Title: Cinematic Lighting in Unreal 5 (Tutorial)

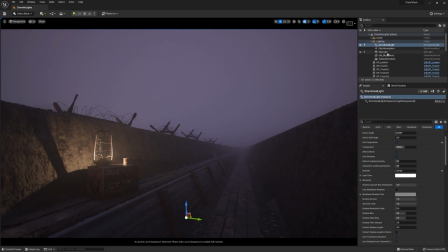It's really just playing around with the various settings.
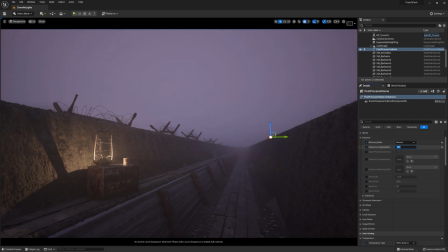Exposure compensation, I'm going to up that back to 14 because it's darker on the stream. Maybe 4,000? There we go.
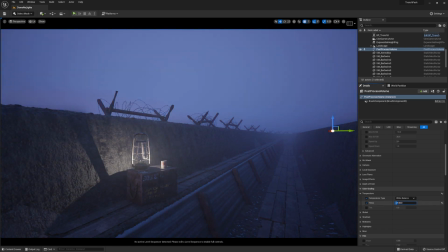So what we can really push that sort of blue and orange, that teal and orange. I know it's a very overdone color palette, but it works, looks nice.
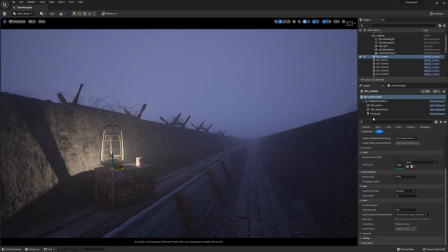We can go into like this lantern, wherever it is, and grab the temperature here and like set that to like 2500, and that'll get us like that nice look.
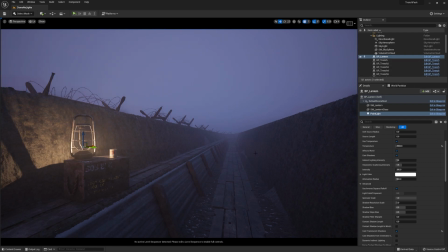So darker and contrast here looks better, so I'm not quite seeing that, but the stream is recording it like that, so I'm gonna do it to the to OBS's preview rather than my own. I'm also gonna go through and have a look at, maybe we give it a bit of chromatic aberration.
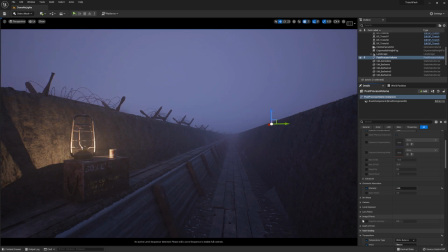I know I probably want to turn up the vignette slightly. That, maybe we add some lens flare or something.
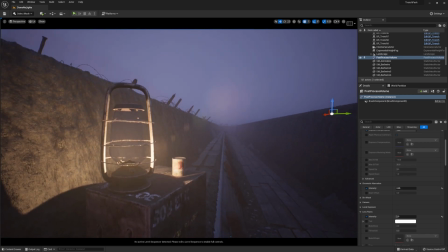This light produces it. Oh yeah, if I get close enough. There we go.
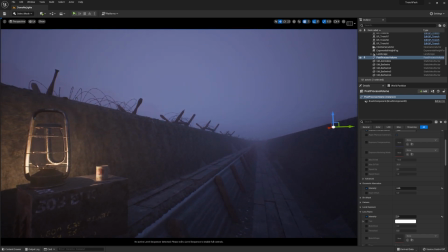Now we're getting something nice and moody and dark and cold looking, which is sort of exactly what I want to go for.
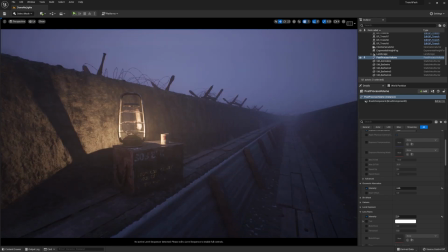I want to go for sort of like rainy, wet, damp, cold, somewhere where you don't want to be. I think that's just about it for what I want to do with this.
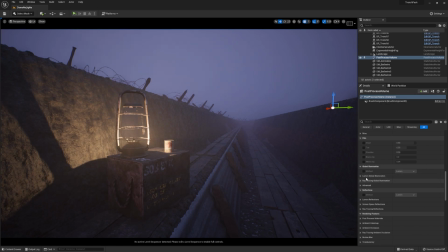So we're using, I'm using ray tracing, but still using Lumen for the quality and stuff like that. I could up the settings, I guess. However, I wanted to sort of do this more so with film grain.
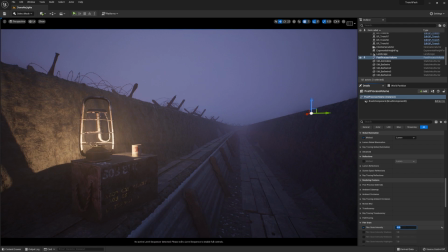We could add some film grain. Wait. I don't know if film grain really works on YouTube. Oh, that is way too much film grain.
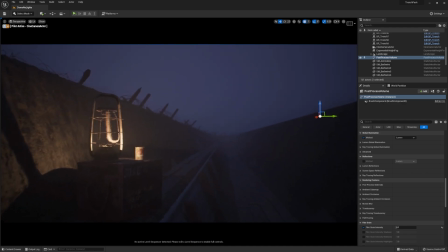And then, you know, you throw in like a cinematic camera, which has its exposure set incredibly low for some reason. It'll be for the...
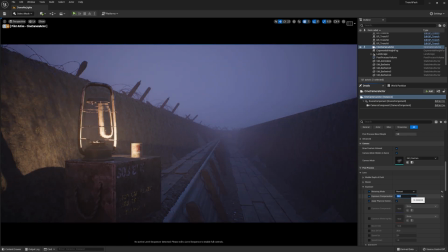What do we say? 13? Yeah, you throw in a cine camera, get a bit of depth of field in there.
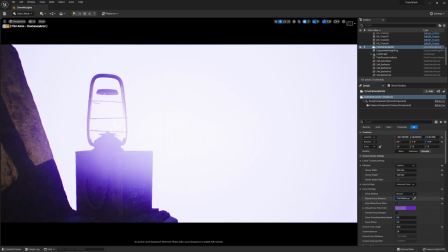Gonna create something really nice. Ooh, there we go.
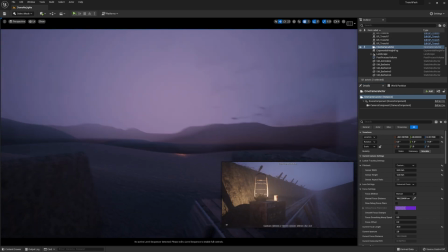Cool. So I thought I'd share just the process. I didn't quite get the exact same result as what we had at the start of the video,
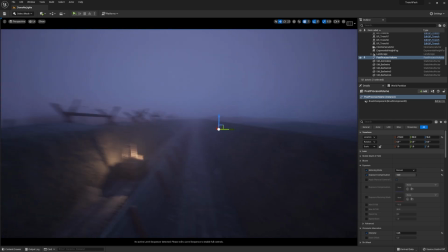but it's like turning on that cloud cast shadow and changing
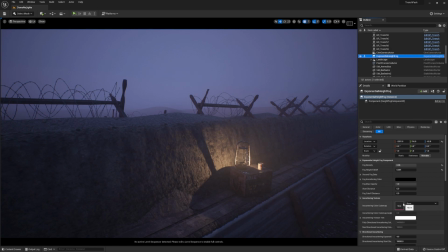extinction scale in the exponential height fog is what I really think
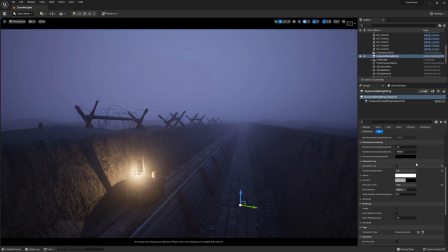does it for the most part.
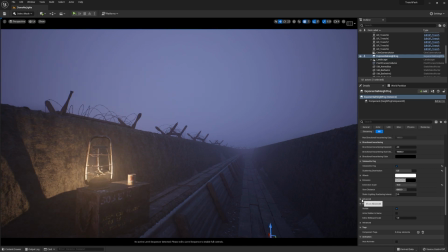You know, so if you're working on your own lighting, then give those two a try and see what you come up with,
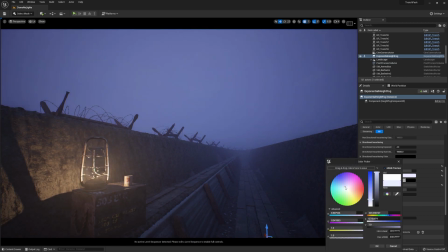because you'll probably be able to get something really nice just using those settings.
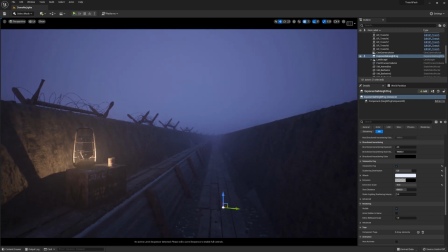You know, look at that's nice gradient and stuff. So just keep an eye out for those settings, might help you in the future.